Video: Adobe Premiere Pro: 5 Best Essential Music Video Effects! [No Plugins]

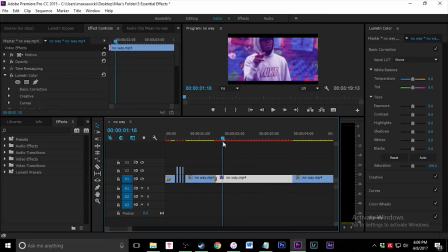(4:10)
So kind of just like party lights, it pretty much looks like, but it gives it that kind of like different look. And you can always add something over that. Creative things, you can actually keyframe also if you want to put the saturation up crazy amounts and then drop it down, something like that.
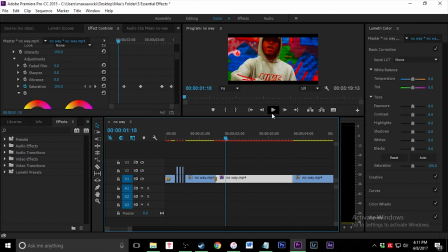(4:30)
So you can really keyframe any of these color things, and it'll just make like a crazy kind of look like that.
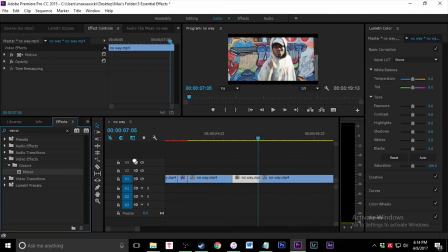(4:36)
See? Okay, fifth and final effect is just going to be the mirror effect. This is a pretty easy one. Just search a mirror in the effect search bar, and then drag it onto your clip. Then you're just going to go over here, change the reflection angle to 180 degrees, click enter.
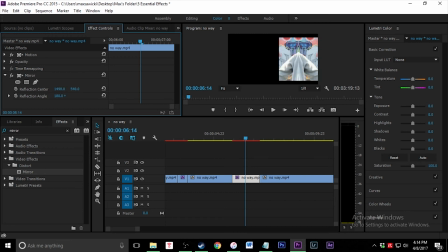(4:51)
The screen's going to turn black. Just go over here to the reflection center and drag that all the way over like that. drag it a little bit back. Whenever I'm doing a crazy effect like the mirror effect, I also want to go back and I usually throw in an additive dissolve like I was talking about at the beginning of this video,
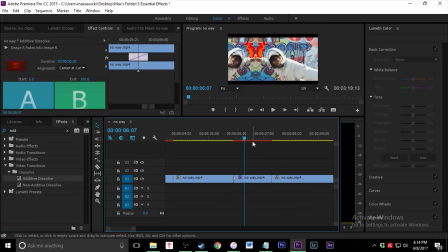(5:08)
because it gives it that nice little flash that lets you know that something different is happening and an effect is coming into place.
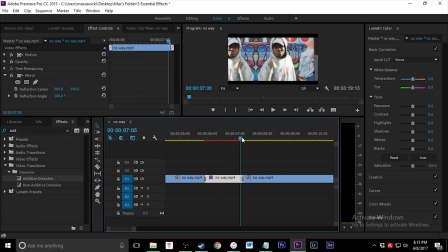(5:15)
So like that, flash, like that. I also like to give it another additive dissolve when it goes away, just to give it that nice flow of the effect. So there you go, flash, flash out, just like that. Alright guys, so I hope you enjoyed this video. If this was helpful, please leave a comment, like, subscribe, do all that good stuff.
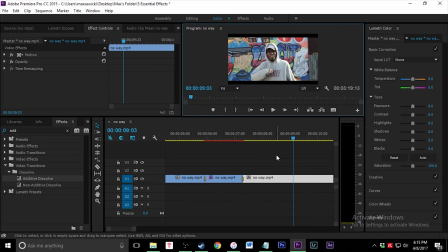(5:31)
If you guys want to see more tutorials like this, I'm going to link the playlist for my editing tutorials at the very end of this video. So I hope you guys check that out.
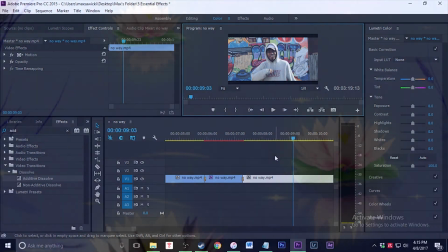(5:39)
Thanks for watching. I'll see you guys later.